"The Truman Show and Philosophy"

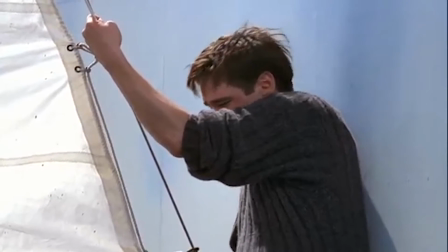[4:28]
This scene also includes Christoph, the creator of the show,
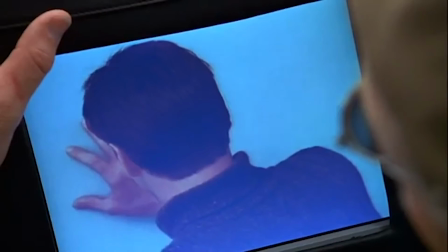[4:31]
who sounds akin to Descartes' conception of an evil genius or a malevolent demon that exists in order to deceive humans.
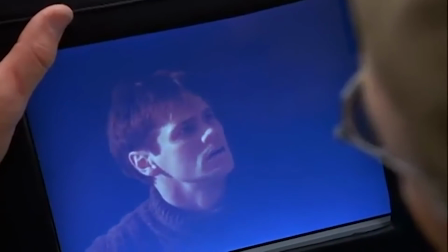[4:39]
The film even portrays him as an almighty godlike figure in the scene as he speaks from the sky.
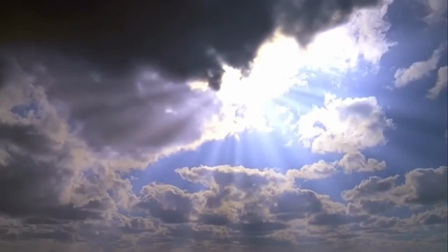[4:46] I can hear you.
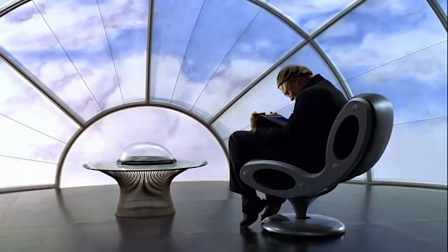[4:50]
Christoph created a television show that essentially trapped Truman in a fake reality where he's in charge of how Truman's life will unfold. which he does by controlling things such as the characters,
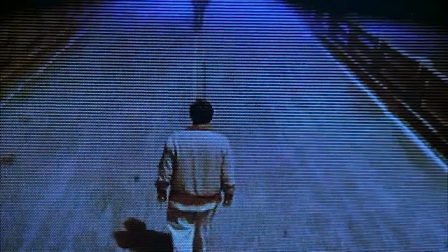[4:59]
weather, and even life-changing decisions, such as convincing him through Truman's wife to try for a baby.
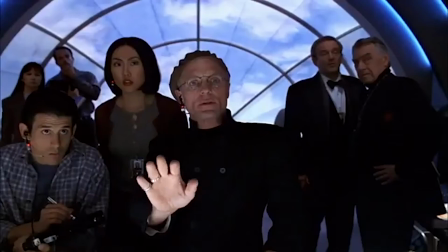[5:05]
Christoph is a malevolent demon Descartes describes,
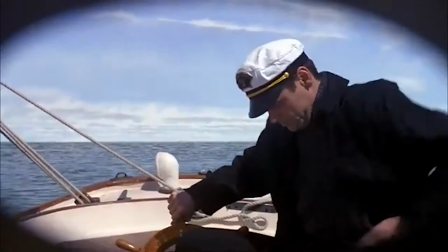[5:08]
and it is not until Truman starts doubting his reality that Christoph's hold of him begins to loosen and the true reality is uncovered.
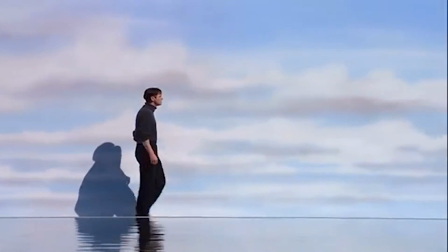[5:16]
And what is further important here, which I mentioned previously, is that although Truman doubted the world he lived in,
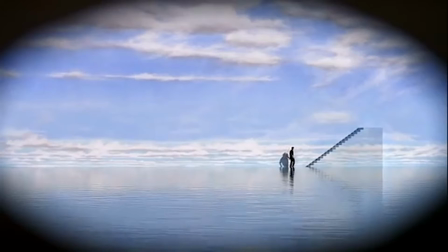[5:22]
he never doubted he existed or he was a fabrication in this world, as he was able to doubt and have thoughts.
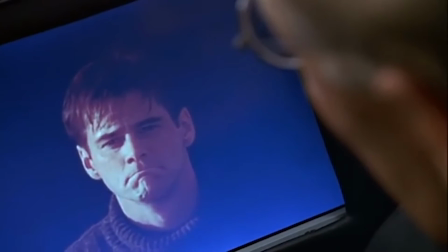[5:29]
I think, therefore I am. This was further confirmed by Christoph himself, who states, "Was nothing real?
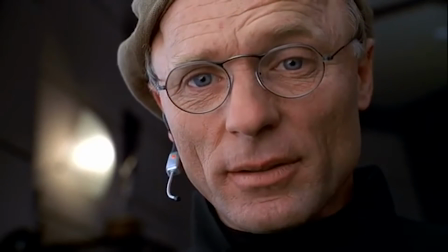[5:37] You were real. That's what made you so good to watch."
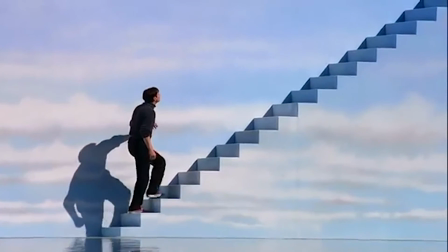[5:42]
Now, a question some may be asking is, why this scene in particular? Well, I chose a scene because it has value to it.
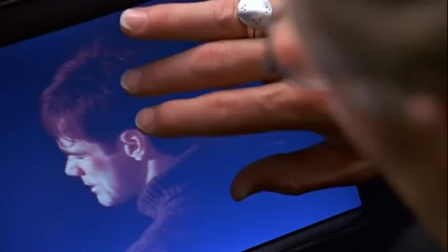[5:49]
It's the conclusion or even the completion of Truman's journey to find the truth.
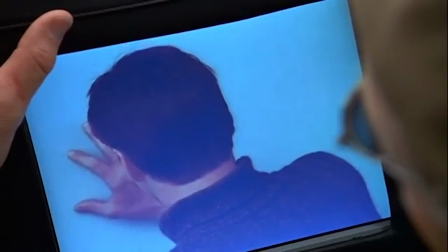[5:53]
He overcame obstacles and has the courage to doubt his reality and not be succumbed by the offers of a comfortable lifestyle he'd be promised if he stayed.
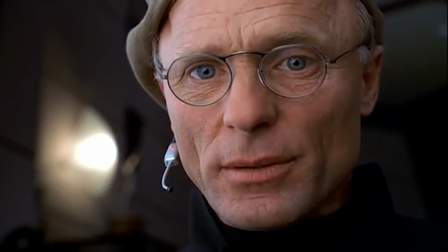[6:01] "There's no more truth out there than there is in the world I created for you.
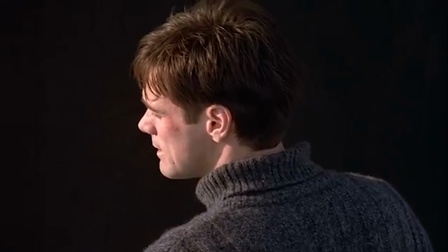[6:09] Same lies. The same deceit.
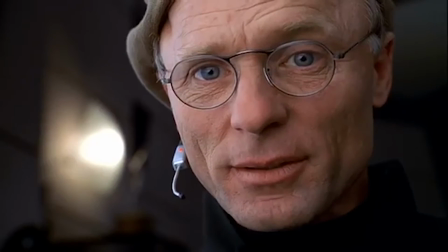[6:14] But in my world, you have nothing to fear."
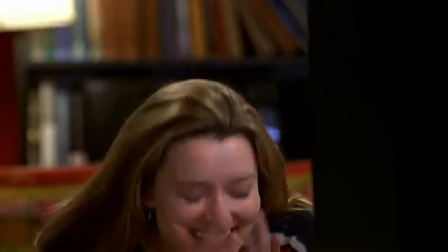[6:20]
Being thrown into familiarity in the unknown is more appealing to him than further being provided a false world.
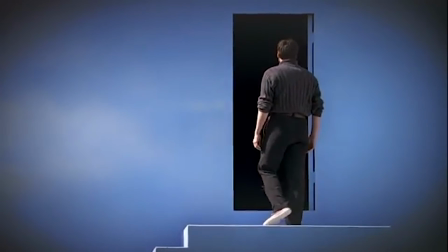[6:27]
His exit in the scene is also quite symbolic, literally walking into a black abyss of uncertainty on his search for more truth.
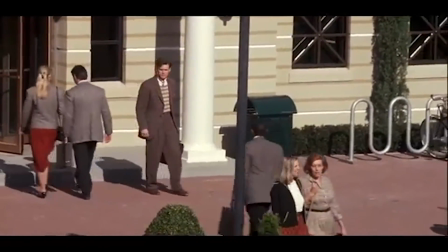[6:34]
I find it so intriguing modern day films bring philosophical concepts first thought about centuries ago into a contemporary setting.
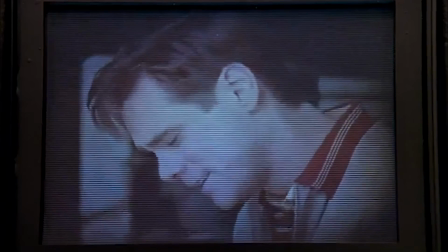[6:41]
Although difficult to comprehend at times,
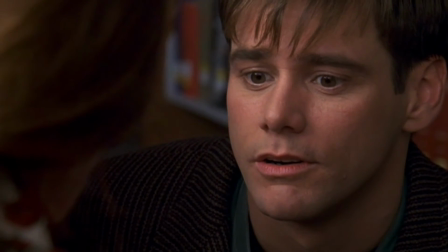[6:43]
putting it through a channel such as a film like The Truman Show can make it easier to understand and provide a deeper context and understanding to any film.
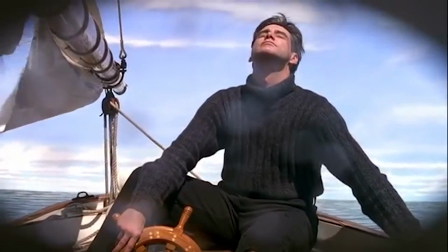[6:52]
I hope you enjoyed the video and learned a little bit about how philosophy exists as an underlying theme in films such as The Truman Show.
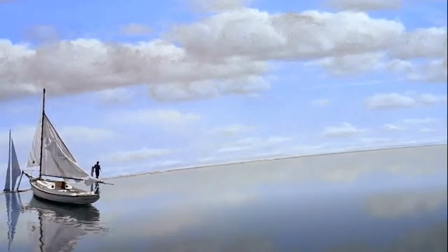[6:59]
The final scene is so important to the rest of the film as it shows the transition of Truman as a man of ignorance to a man of wisdom,
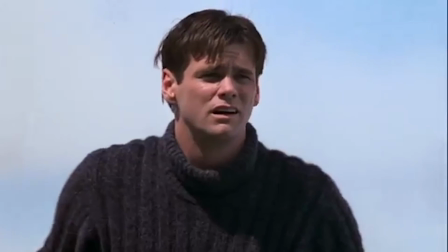[7:05]
who frees himself from the illusion a greater being set for him and thus becoming his own self.
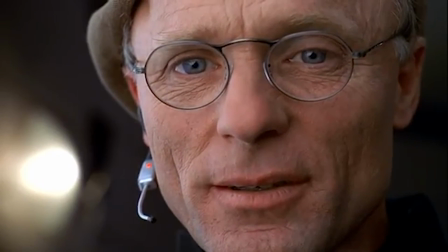[7:10]
The Truman Show illustrates the fact that although there are people who try to control your life, individuality and understanding of who you are is the most important thing.
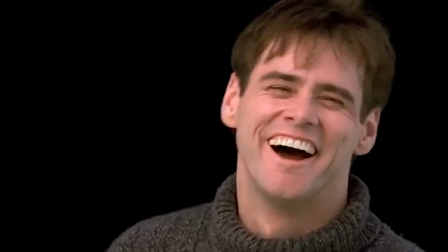[7:19]
There's no doubt Rene Descartes wouldn't have been first in line to see this film.